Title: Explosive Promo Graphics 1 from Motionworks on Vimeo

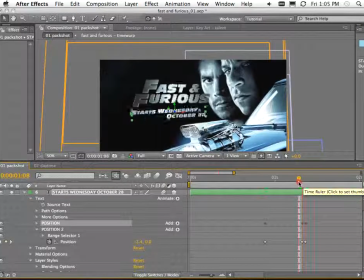20:37 Whatever I can do in one layer, I'll do it in one layer rather than creating multiple layers.
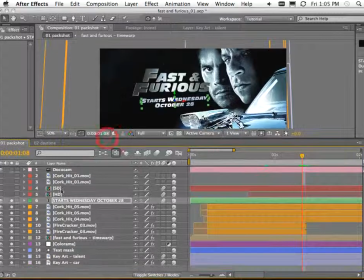20:45 Okay, and the last couple of things were the client's logos, just dropping in the logos.
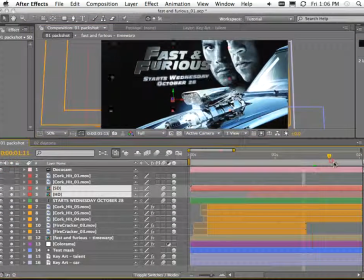20:53 Once again, 3D layers, and here's one here. Let's just solo these.
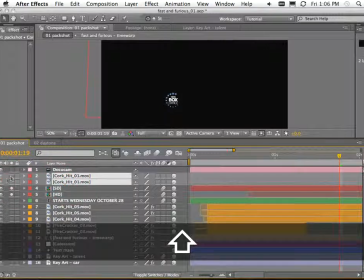21:02 And just apply another couple of Action Essentials 2 explosions.
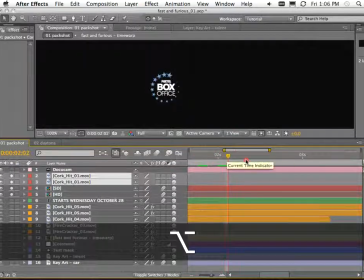21:09 So there's the first logo. This is a standard definition. And when that one's finished, we just do a little explosion.
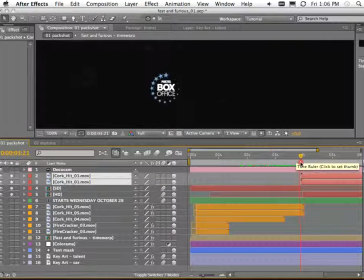21:18 Boom. Okay, blow up the client's logo. And the other one just slides in 3D. Just the position's been animated in Z space. Boom, like that.
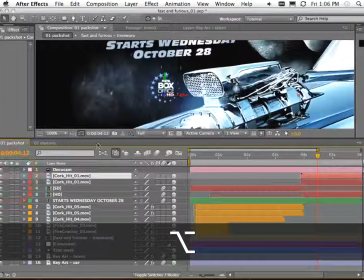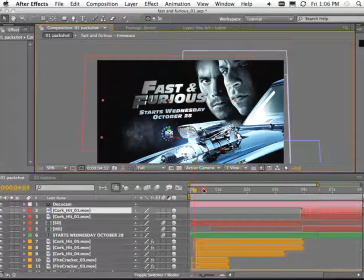21:32 So that's the result. Pretty simple. But client was very, very happy.
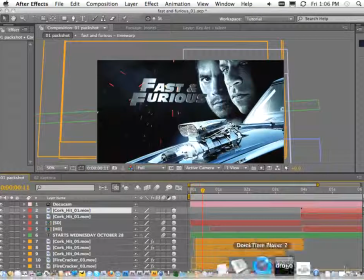21:38 I've got a bunch of other examples. Let me see if I can find some other examples of the supers that were done. Let's just hide this.
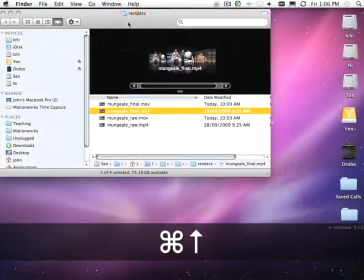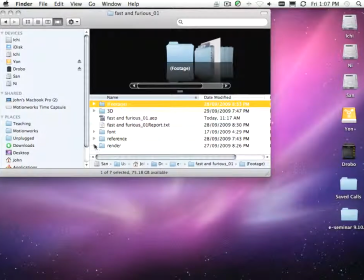21:51 Because as I mentioned earlier, I did about 12 or 13 of these. And you can see like Feel the Need.
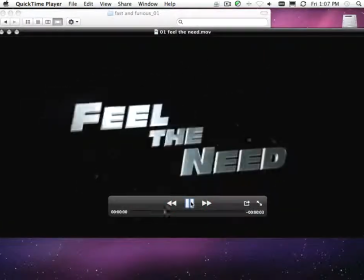21:59 Here it is here. Okay, slightly different sparks for that one.
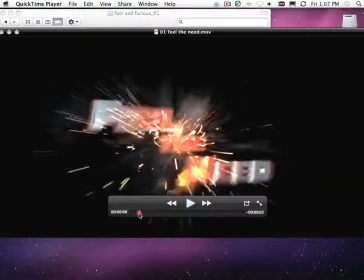22:04 And this is one of the cool things I like about doing motion graphics. Sometimes things happen, you don't expect them.
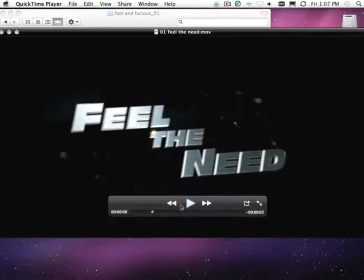22:09 See how this little spark just stays here from the stock footage and then sort of like pop, just pops out. It feels like I planned that, but I didn't plan that at all. It just works so perfectly.
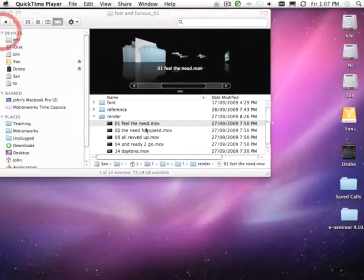22:21 And another one here, the Need for Speed.
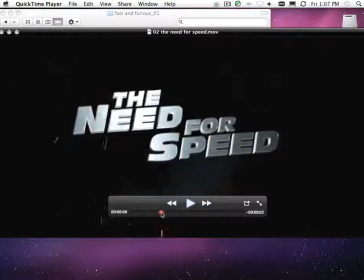22:29 Like that, a little bit different again. Trying to keep them all a little bit different. You can see how the text has been laid out in Illustrator.
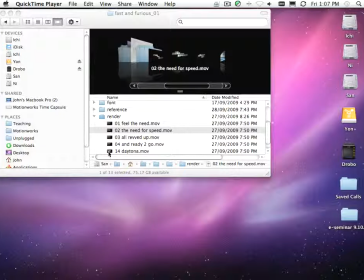22:38 And of course, the Daytona logo.
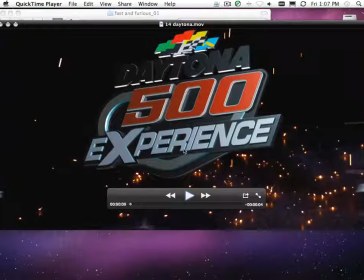22:42 So once again, I created this logo in Illustrator using Pars from the JPEG that I found on the internet, and just laid this all out in Cinema 4D.
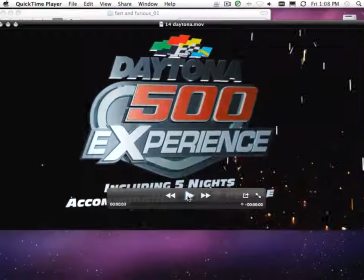22:52 Just a little camera move on it. So I turned a pretty crappy JPEG into a pretty nice looking logo.
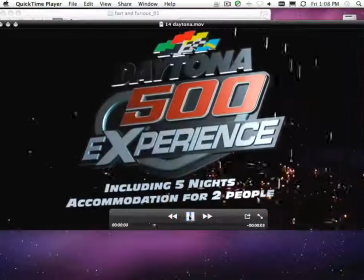23:00 And look at the background. This is another Action Essentials layer. I wanted to put something behind this text, but I wasn't sure what.
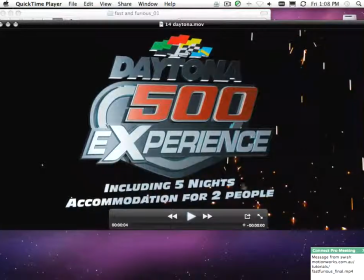23:07 But I just thought this spark looked really nice because the sparks kind of hit the floor. And I really just dropped that in there.
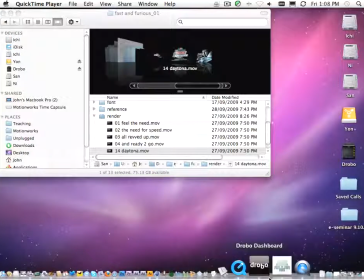23:14 After I'd done the project, though, when I was preparing it for the presentation, I thought of how I could have made that look a little bit better. And that was by
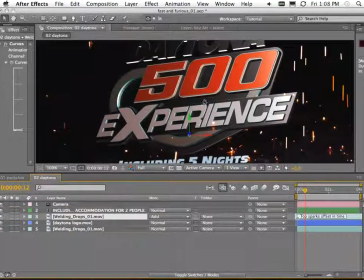23:23 putting another version of the welding drops on top. Have a look at this. Here's the welding drops as a background.
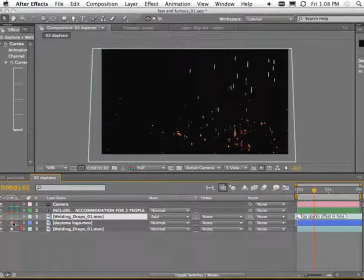23:31 Here's the logo on top, which looks kind of good.
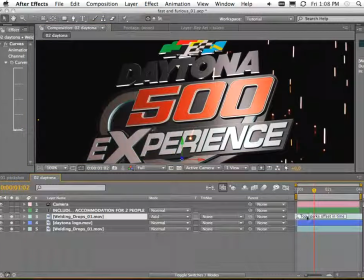23:35 But by adding another version on top of that and just offsetting it slightly in time, see, I've just slightly offset it so it doesn't look exactly the same as the background.
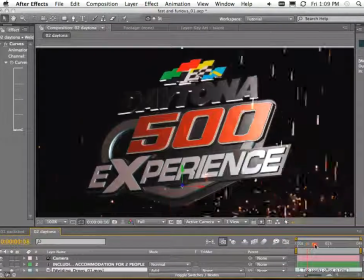23:45 You get a feeling that the logo is more integrated into the scene.
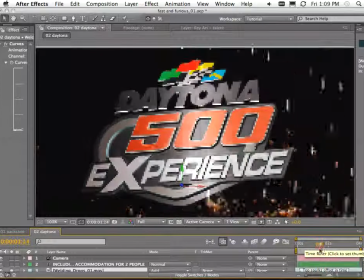23:51 And it's really nice because some of these sparks,
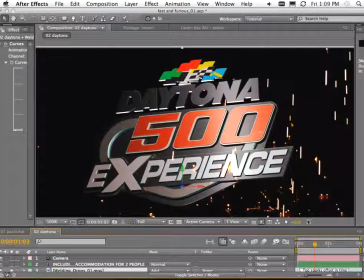23:54 once again, they hit what looks to be the logo and kind of bounce off, which is the same as that other spark before, kind of an accident
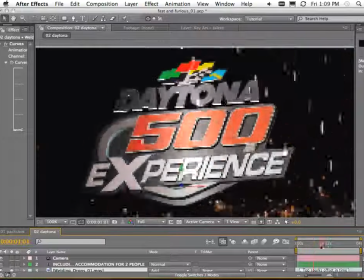24:02 and unexpected, but it's just a really nice way of integrating it into the scene. And looking nice.
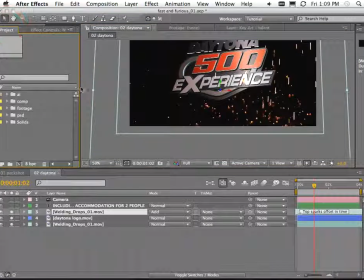24:13 Okay, so that's Fast and Furious. It was a pretty fast job.
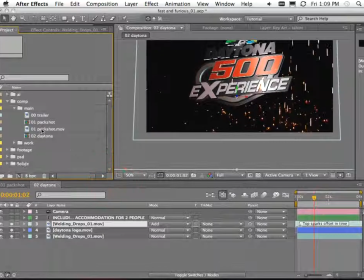24:19 Our client was very happy. Let's take a look at the finished pack shot again.